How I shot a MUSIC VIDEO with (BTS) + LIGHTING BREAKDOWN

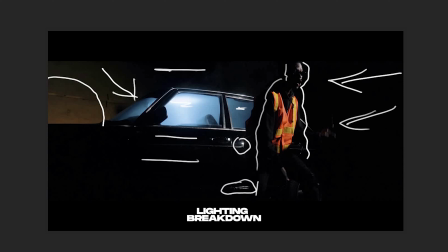(12:14)
All right, so this particular area is being lit up by a light behind the vehicle over there, and it's hitting the side to create visual interest as well. So that's about this particular frame.
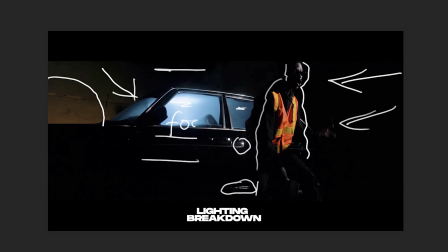(12:27)
And of course there's a fog coming out from the vehicle because we placed a fog machine within the car. All right, and that's about this particular frame. Let's move on to the next frame.
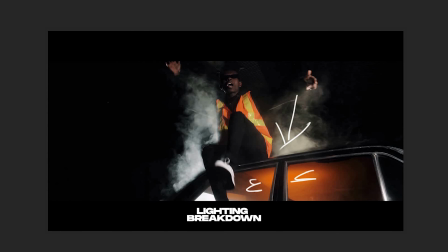(12:39)
This particular frame, I positioned my subject on top of the vehicle, all right, unlike this one where he was standing right in front of it. So to create some visual interest and also some activity and difference and versatility in the shots, I made him sit on top of the vehicle,
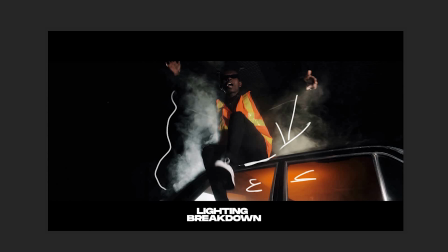(12:58)
and you realize that the fog is actually coming out much more because of where I positioned my rim light coming from behind, hitting the side of my subject. You realize that it's carving him out of the black background, and it's also lighting up the fog.
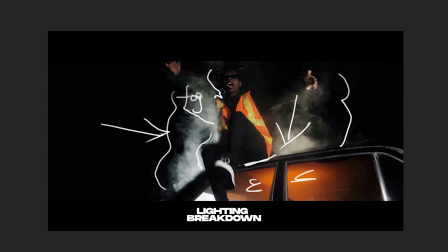(13:14)
Most importantly, there's an orange light in there helping complement this color of the reflective costume that the subject is wearing. All right, and that's about that for this frame as well.
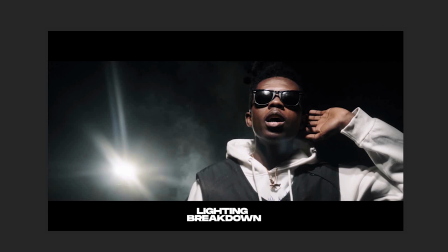(13:31)
So moving on to the next frame, you realize that my subject is wearing something different, all right, and he's standing out much more from the background, and you realize that this light also creates some sort of visual interest first of all,
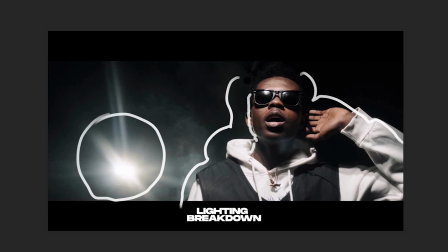(13:45)
and also carves out my subject over here. So you see some fringes in here. It's all being created by the light coming from there. All right, my subject normally wears glasses, all right, so these glasses are catching some light from the key light coming from above.
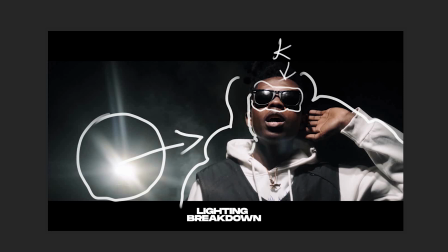(14:02)
So you realize that my key light is coming from above, hitting the forehead of my subject, lighting up his body entirely. So I'm looking at how evenly he's lit, tells that the light was right before him, so it was coming from above.
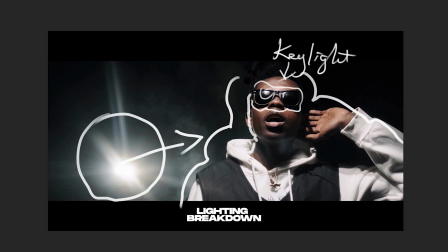(14:22)
That's why the glasses is catching some light, having his face looking upward, right? And that's about this particular shot.
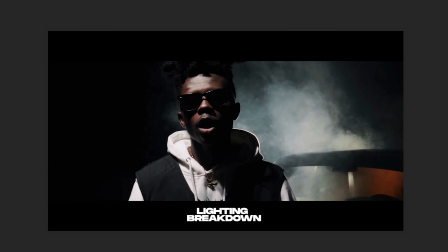(14:30)
So moving on to the next frame, it's quite similar to this particular shot because the same position, but this time realize that the car is still actually behind him, and it is helping the fog to be controlled and escape
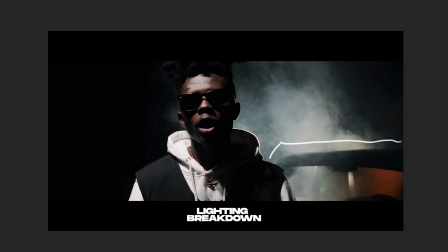(14:47)
in a reasonable measure as we wanted it. All right, so the light is actually right behind my subject. That's why you find this halo or fringes around him, and the light is actually hidden right behind him, and this is to create this halo,
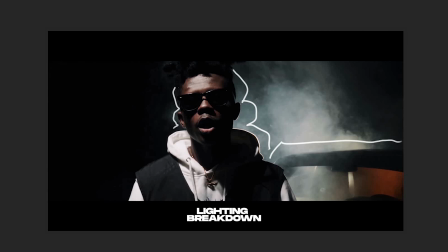(15:04)
unlike having this particular shot where it was just
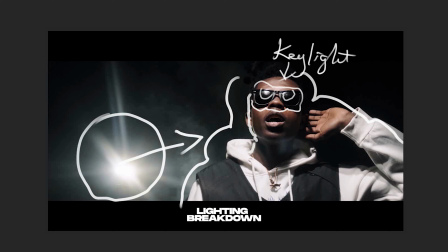(15:09)
the fringes that you could see, or the effect of the light that you could see with the light also being exposed in the shot.
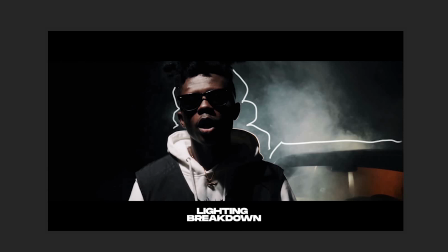(15:14)
But this time the light was actually hidden behind my subject, still maintaining my key light from where it is, but this time it's a little bit off from the left. Okay, that's why you see some shadows in here. All right,
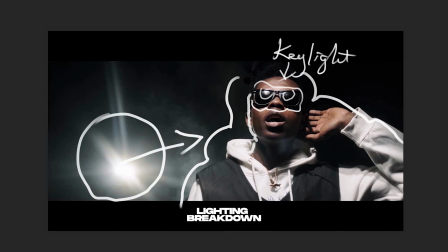(15:35)
in here, that's why you see some shadows in here, because the light is coming from the left, unlike here where it was just right above him and it evenly lit his face up.
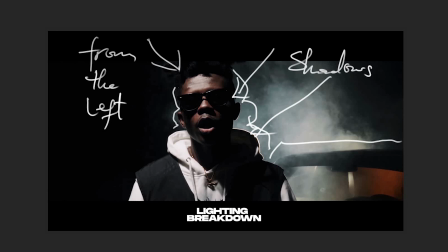(15:45)
Okay, so moving on to the next shot,
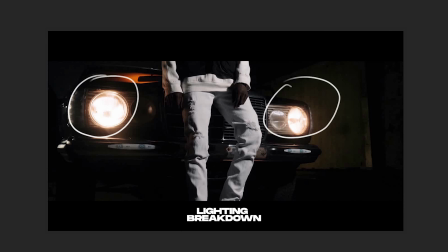(15:48)
I have the headlights of the vehicle in the shot to create some visual interest first of all, and also maintaining my orange LED light in there to also create some aesthetics,
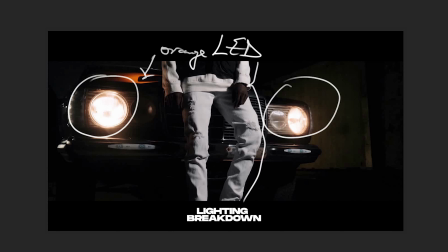(16:03)
and my subject wearing white, okay, helps him stand out of the dark background and the dark theme. All right, so that's essentially what I did for this particular frame. Moving on to the next, took a wide shot.